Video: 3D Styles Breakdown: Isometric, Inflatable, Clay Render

Isometric 3D design is an orthographic projection with a 120-degree angle between the three axes.
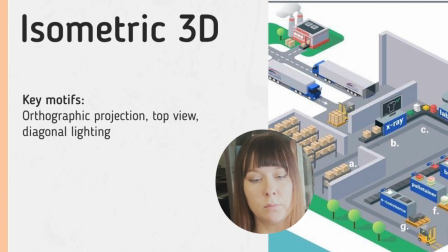0:21 The composition always has a top-down perspective, resembling the eye of God,
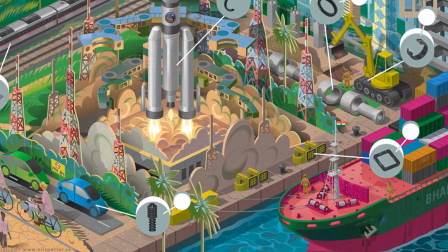0:25 which allows for the depiction of numerous objects that would be impossible to see in a traditional two-dimensional projection.
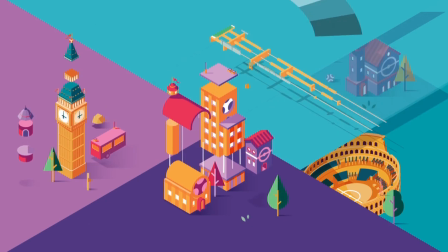0:32 This three-dimensional style effectively conveys a sense of space and feeling of depth, allowing to incorporate a lot of details.
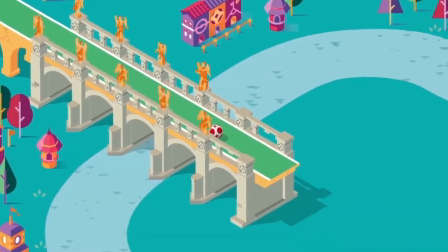0:39 This style represents three-dimensional objects on a two-dimensional plane with maintaining proportions.
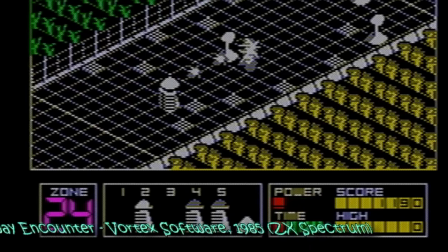0:45 It has found application in games starting in the 1980s, especially in RPG and strategy genres, as well as the iconic The Sims.
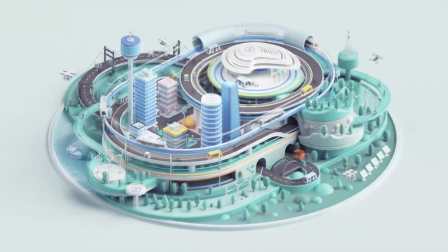0:53 Historically, it was dictated by the technical limitations of that era, when three-dimensional graphics were unattainable, yet there was a need to create an illusion of depth and volume.
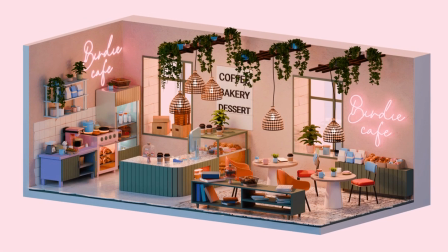1:03 Nowadays, its use can evoke nostalgia for classic computer games.
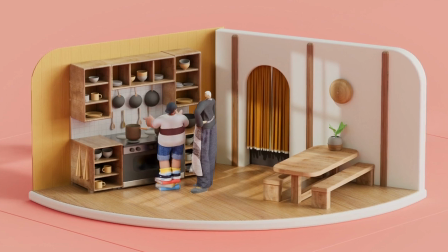1:10 In isometry, all lines remain parallel and do not converge. Another characteristic is the detailed diagonal lighting of objects, which adds a natural feel when the design aims to mimic living cities.
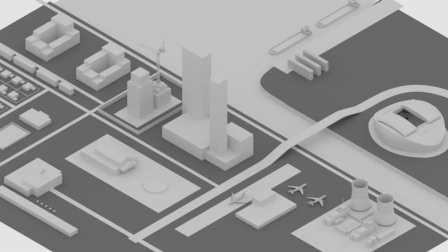1:21 For example, in the Nanosoft project, the city illustration symbolized the versatility of product applications.
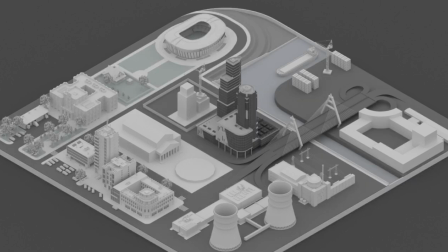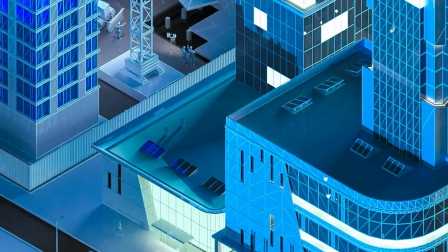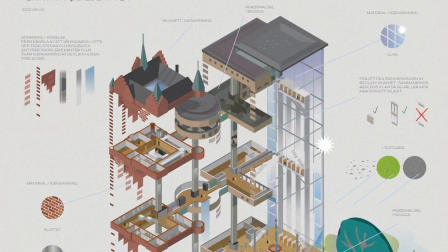1:42 Isometric style is also ideal for cutaway views, house and floor plans. It is widely used to visualize interiors, products, and infrastructure.
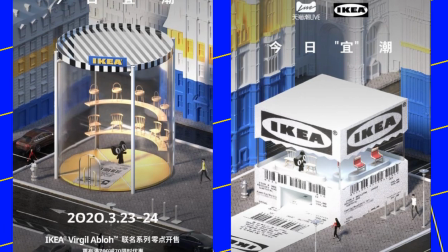1:52 In navigation systems such as those in museums or galleries,
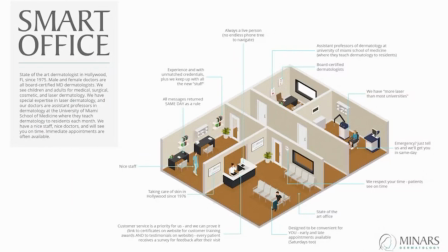1:56 isometric maps can show visitors their current location, what is happening in other rooms, and how to reach them.
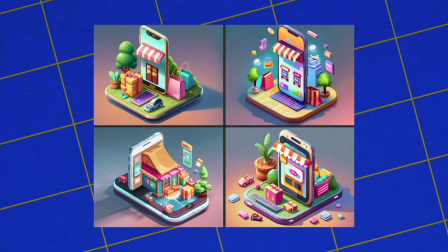2:02 Before becoming popular among graphic artists and web designers,
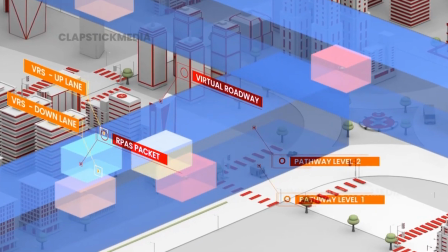2:05 isometric projections were used by engineers and technical illustrators to depict complex objects, machines, and systems.
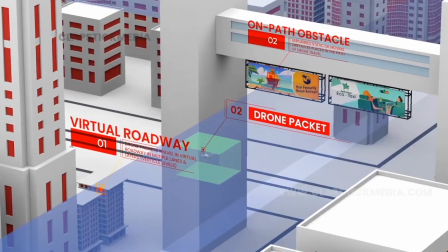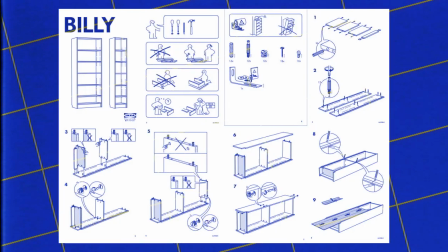2:18 A notable example is the DIY IKEA instructions. As for the color palette, there are no strict rules.
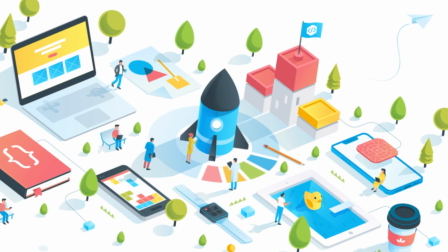2:26 However, thanks to the influence of Google Material Design, isometric 3D is often seen in shades of purple, turquoise, and blue, which give the style a futuristic touch.
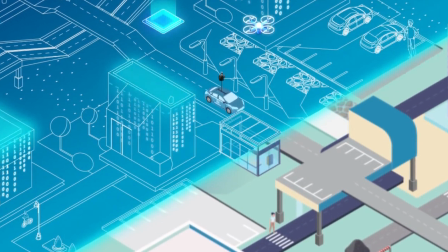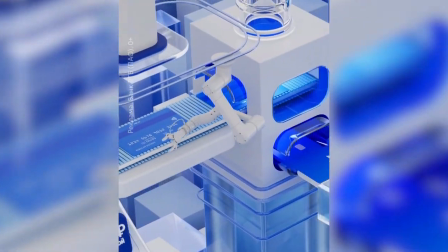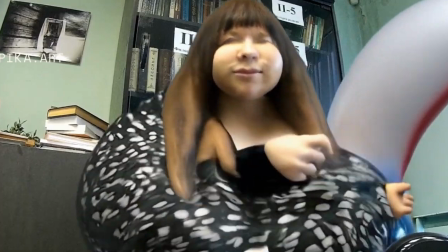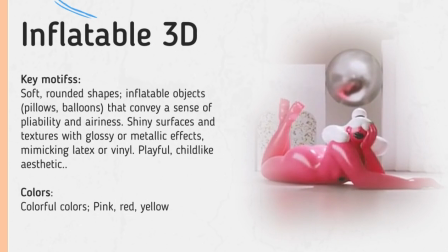3:15 Inflatable style. Inflatable style visually resembles inflatable objects that appear light and puffed up.
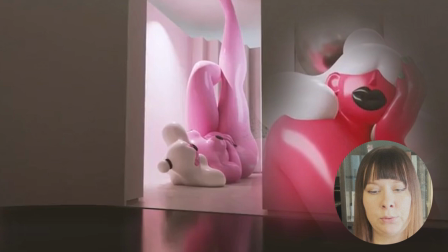3:21 Inflatable 3D can often be seen in commercials and interactive installations.
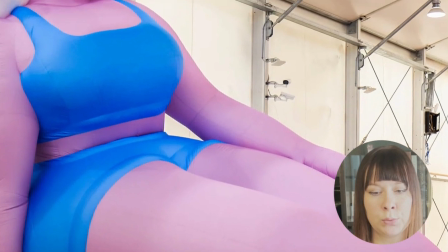3:26 This style frequently utilizes bright colors and soft textures, giving objects a childlike or cartoonish aesthetic.
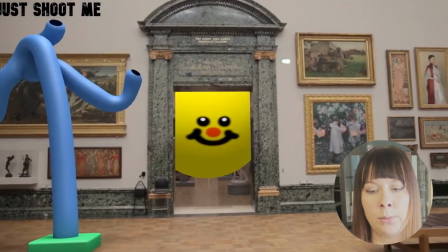3:32 This trend in graphic design reflects the vibrant pinks, blues, and iridescent tones characteristic of the 2000s and the Y2K aesthetic,
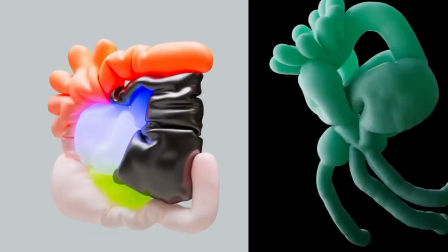3:40 featuring futuristic and often exaggerated forms with glossy textures.
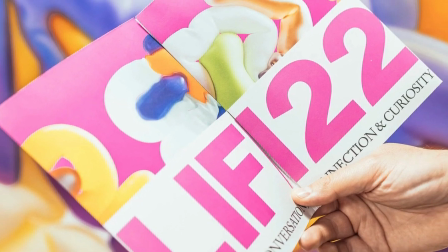3:45 Inflatable 3D art often incorporates bubble-like fonts and balloon-inspired shapes, evoking a sense of digital optimism and whimsy,
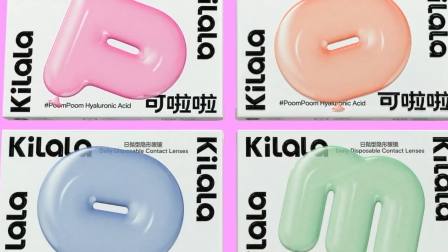3:53 blending progressive aspirations with playful retro influences.
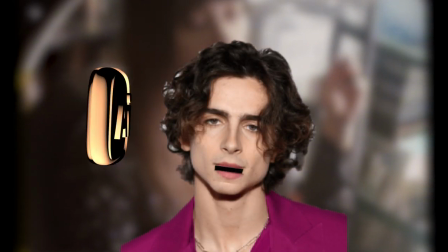3:59 Many graphic design tools, such as Adobe Illustrator, allow flat elements to be transformed to achieve the juicy, plump, so-called bubblegum look.
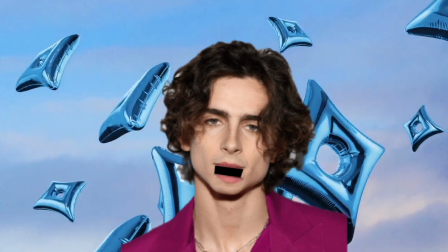4:09 The art of Jeff Koons, with his famous sculptures imitating balloons, draws a clear parallel to the Inflate 3D aesthetic.
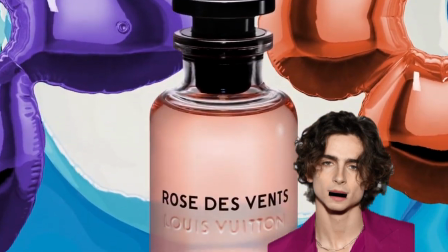4:15 Both transform familiar objects into exaggerated, playful versions of themselves, often featuring shiny, polished surfaces.